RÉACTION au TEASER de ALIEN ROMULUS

dans la poitrine en tout cas, et du coup, tu ne savais jamais vraiment ce qu'était cette créature, quelle était sa forme, quelle était ce machin, et avec Covenant, évidemment, ce codard, il les cut la foutue en plein soleil, là, on revient à des environnements plus sombres, donc on va sans doute un peu plus jouer sur ce truc-là. Et c'est peut-être parce que j'ai vu Vermin du coup récemment, mais j'ai l'impression qu'il y a ce côté un peu traité les Facehugger comme une invasion d'araignées, en fait. Ils ont toujours eu cette forme d'araignée qui peut se déplacer par terre et tout, mais il y a rarement eu la technologie nécessaire pour les faire correctement.
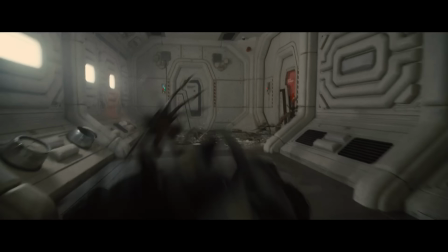(4:45)
Le film qu'il avait mieux fait, enfin, étonnamment, entre guillemets, c'était Alien vs Predator, ce qui n'est pas étonnant, parce que pour moi, c'est un très bon film, Alien vs Predator,
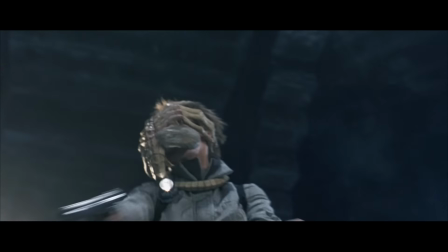(4:52)
probablement un des meilleurs de Paul W. Anderson, d'ailleurs. Après ça, il y a Alien vs Predator 2 qui l'avait fait, mais aussi, mais de façon un peu moins impressionnante. Mais après ça, on n'avait pas eu vraiment de travail du Facehugger qui nous permettait de vraiment mettre en place, parce que du coup, dans Promoteus et dans Covenant, il n'y a plus de Facehugger. Donc du coup, on n'avait pas vraiment eu l'occasion d'avoir des facehuggers avec la vraie technologie CGI qui permet de les faire vraiment se déplacer très rapidement et ce côté t'ouvre une porte et t'as des tonnes de facehuggers qui sortent en même temps,
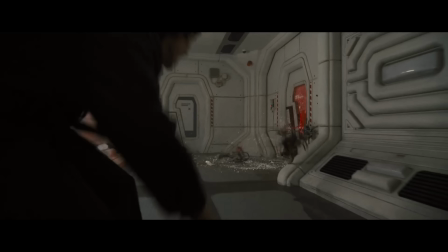(5:20)
qui débarquent et qui se mettent à sauter sur les gens, ça fait très proche du côté invasion d'insectes invasion d'araignées etc et c'est quelque chose qui probablement pourra te mettre bien en angoisse et ça montre bien justement le côté petite saloperie des trucs qui se déplacent super vite avec plein de pattes qui s'accrochent à toi et qui vraiment te butent et il y a une grosse insistance manifestement sur le processus lui-même de reproduction
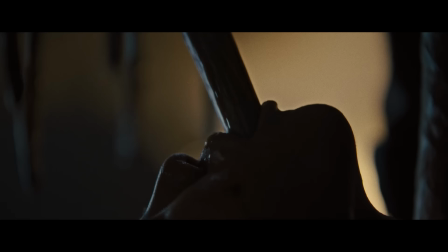(5:40)
plan où tu vois le tube gigantesque qui est en train de sortir de la gorge de la nana, c'est Reaver's Deep Throat, qui est assez impressionnant, qui met un peu ouh, t'as pas trop envie de voir ça non plus, il y a un côté peut-être un des seuls plans qui marchaient bien dans cette saloperie qu'est Salt Burn très mauvais thriller érotique que j'ai pas du tout aimé, mais il y avait ce plan à la fin où t'as un personnage qui est sur un lit d'hôpital intubé, et t'as quelqu'un qui débarque et qui lui arrache le tube d'un seul coup, et c'est très violent à voir, et c'est vrai que du coup voir des trucs qui rentrent ou qui sortent d'un seul coup d'un corps humain, quel que soit l'orifice quand on n'est pas dans un contexte particulier c'est vrai que c'est assez engoissant et particulier, je vais me repasser vite fait la bande d'annonce pour voir si j'ai loupé quelque chose mais j'ai pas l'impression j'ai pas grand chose je sais pas comme si je pouvais louper grand chose elle fait une minute et y'a pas beaucoup de trucs
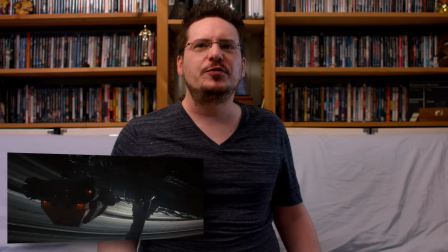(6:33)
à dire ouais j'aime bien ce premier plan d'arrivée du vaisseau devant la station ça fait, là aussi ça fait vraiment la version moderne de ce qu'on a pu voir dans les Aliens 1 on
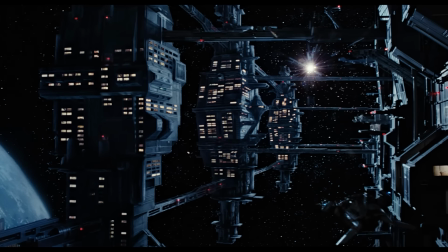(6:44)
va dire Aliens 1 et 2 parce que le 3 ça se passe sur une planète et le 4 il y avait quand même déjà quelques effets spéciaux un peu sympa mais il
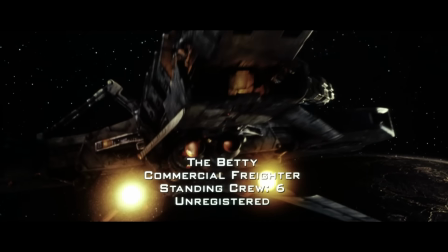(6:51)
n'y a pas de station en particulier il y a juste un gros vaisseau à nouveau mélange de Aliens 1 et de Aliens
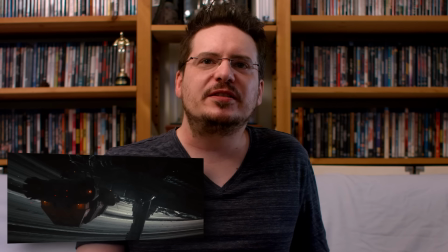(6:57)
le côté, cette grande station dans l'espace qui est à côté de ne sais quelle planète peut-être Saturne,
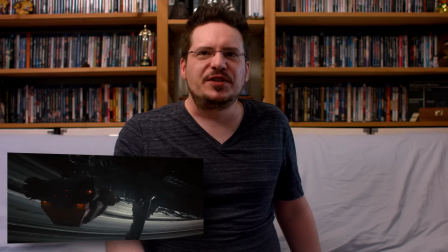(7:03)
il y a des gros anneaux mais ça peut être complètement ailleurs vu qu'on a colonisé l'espace et le fait d'avoir le vaisseau qui débarque de ne pas être bulé par rapport à la station,
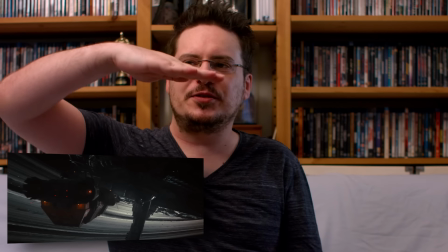(7:12)
c'est un truc que j'aime bien par exemple en principe la station devrait être à angle droit par rapport au reste de l'environnement pour qu'on soit à peu près
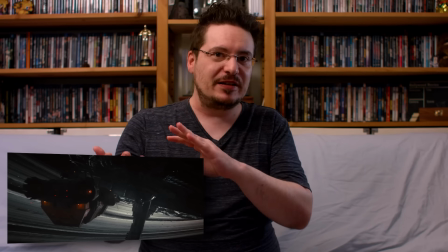(7:21)
orienté et justement jouer avec le fait qu'on est dans l'espace, qu'il n'y a plus vraiment de direction de haut, bas, droite,
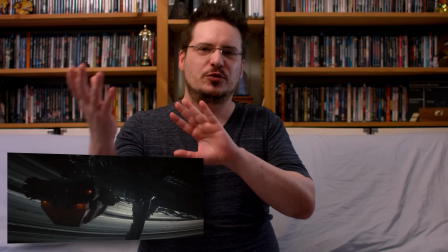(7:26)
gauche etc et que du coup les trucs ne sont pas forcément sur le même plan de l'horizon
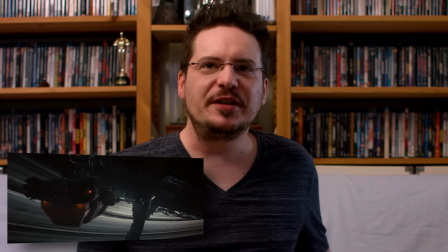(7:31)
c'est quelque chose qui passe plutôt bien donc j'aime bien déjà le fait de jouer comme ça et puis on voit
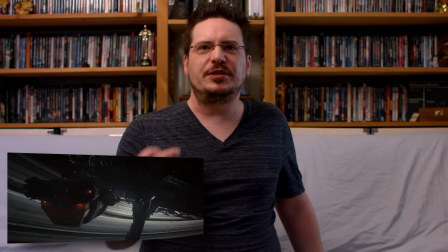(7:36)
que la lumière est bossée pour être à nouveau effrayante. La lumière vient de derrière. C'est quasiment tout en ombre.
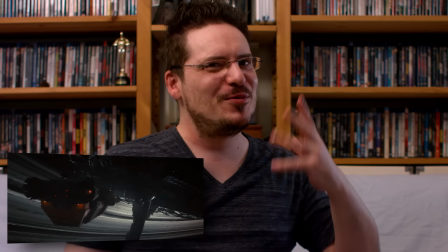(7:42)
Ce qu'on voit ici, il y a juste un petit rossement de trois quarts, comme je le fais moi maintenant dans mes vidéos, qui débarquent un peu sur le côté pour qu'on voit le détail de la station qu'on voit qu'elle gueule est là.
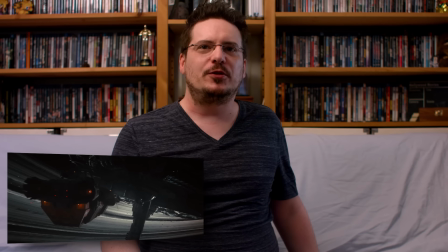(7:51)
Mais tu es censé rester un petit peu dans l'obscurité. C'est censé rester un peu dans l'obscurité.
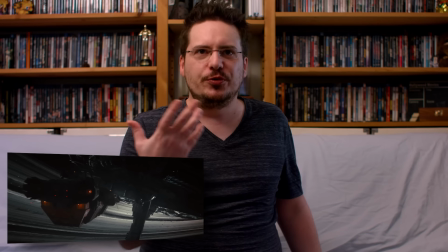(7:57)
Et justement, ça joue avec, encore une fois, l'inconnu et le fait que ce soit un petit peu effrayant.
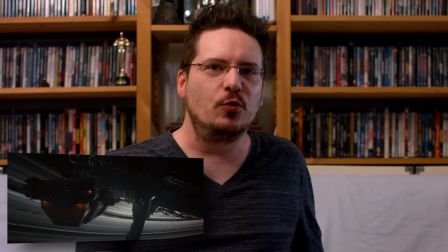(8:03)
C'est un des problèmes sans doute de Prometheus qui était tellement propre, tellement concret, tellement direct. Tu n'as jamais de doute quand tu es dans le vaisseau de Prometheus. Les couloirs sont parfaitement éclairés, tu vois comment tout est défini, tu vois comment tout est fait, etc. Et du coup, tu es toujours confortable.
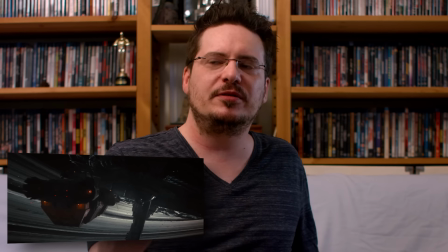(8:16)
Et là, il y a un côté inconfortable à ne pas voir tous les détails qui te met en place, qui te met en condition pour le rien.